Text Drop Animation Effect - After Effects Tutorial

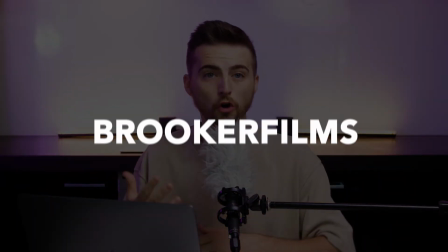In this video, I'm going to show you how to do this really awesome text drop-in effect right inside of Adobe After Effects. So let's get into it.
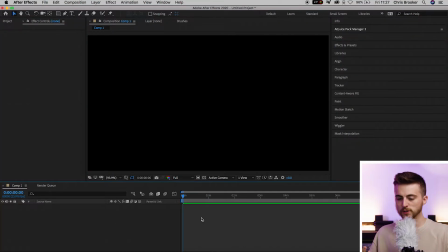So once you're inside of Adobe After Effects, you first want to begin by creating a brand new text layer. So we'll go up to the T icon on the top bar of After Effects, and we'll select anywhere in this black video. And you just want to type out a word of your choice.
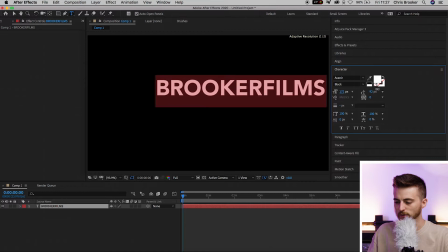And then we're just going to change the font if you like or increase the size of this you can change the color if you like by selecting the color box and then you can adjust all of these other settings it's completely up to you but for now i'm just going to select the
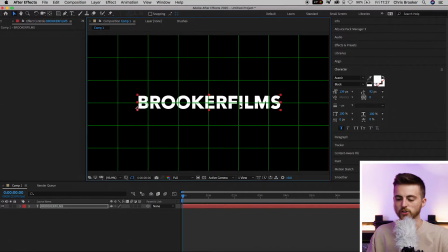proportional grid and i'm going to move this into the middle of our composition so this is our position for the text we now need to animate this that it drops into position so to begin with we're first going to go into position so we go into the drop down arrow transform and that
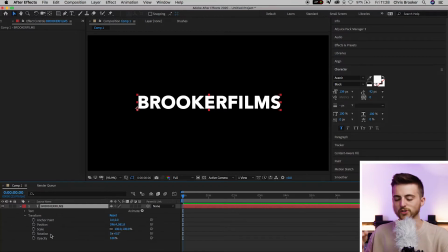reveals anchor point position scale rotation and opacity so we'll move roughly two seconds to the right so go around here and we'll create a brand new keyframe on the position by selecting the stopwatch icon now
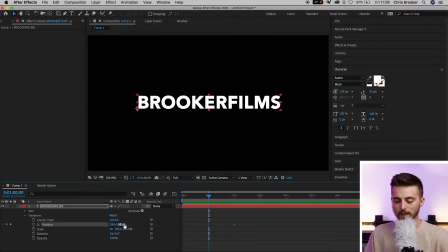we'll move one second to the left and we'll pull the position of this all the way up so when we play this back you'll notice that the text slowly falls into position there's nothing really dynamic about that it's pretty boring.
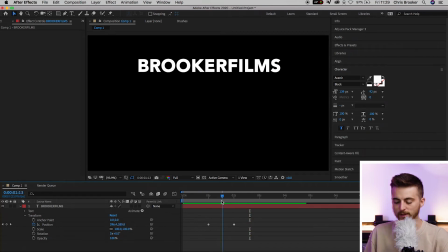So we're going to add a bounce and that's going to make it more dynamic. So we'll go roughly in between these two keyframes. So we'll go in between these two and we'll pull the position past the middle.
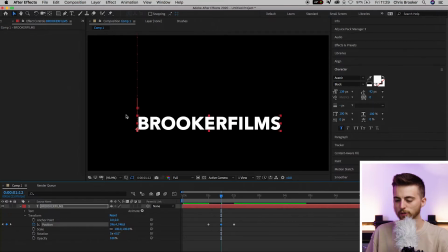So we're going past here and we'll go down to around a third of the way down the screen or two thirds of the way down the screen. So it lines up around here. Now when we play this back it comes down a little faster and there's a bit of a bounce.
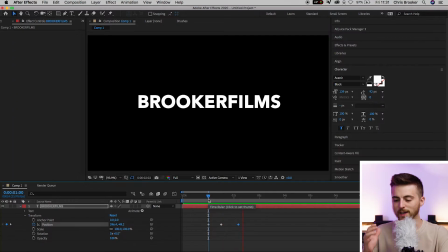Now if this animation at this point isn't looking dynamic enough for you then you can always go ahead and move these keyframes to wherever you like them. You can increase or decrease the gaps if you want to make a more or less dynamic effect. I find the closer they are the quicker the movement is and the more dynamic it feels.
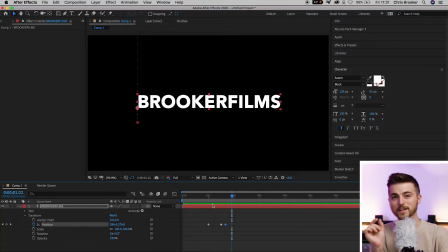So we're going to have a decent gap between the first and the second keyframes and a really short gap between the second and the third so that it bounces back up quite quickly. Although we can take it to the next level by adding in some keyframe interpolation. so we'll select all of those keyframes right click on one of them keyframe
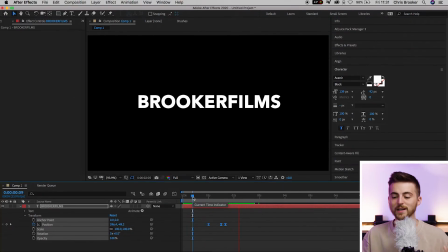assistant and select easy ease playing this back will create a really nice bouncy effect it's going to ease in and out of all of those keyframes to create this really nice effect that looks really cool of course we can add some rotation into this if we wanted to though
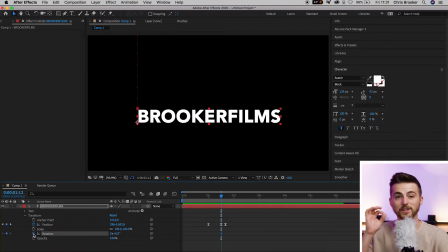so we'll go to that second keyframe we'll create a brand new keyframe on rotation at zero then we'll go up to the very beginning and we'll increase this to
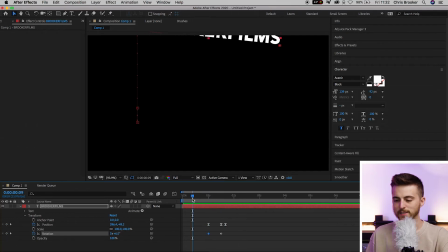around six there we go playing this back we've got this really nice drop in effect although the problem is we can now see the text waiting to drop in at the top so we'll have to pull the position up just a little bit playing this back will create this really awesome effect
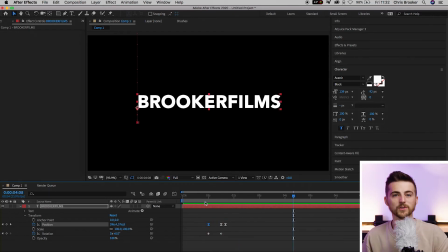now of course you can always add a few more bounces after it's settled into its position so rather than just bouncing and setting we can add a little bit more of a bounce so what we're going to do is we're going to go a few frames to the right
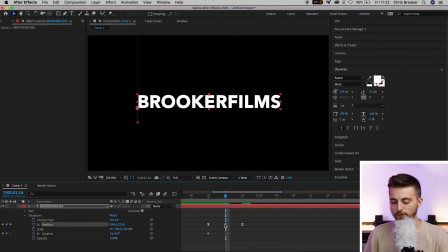and we'll create a brand new keyframe on position and then we'll move that frame so this frame here we'll push that up just a touch and move it up just a little bit more now
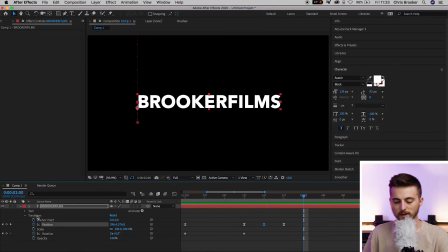we'll move over from this frame we'll create another keyframe by selecting this icon here then we'll move back to the previous keyframe and we'll move this down a touch there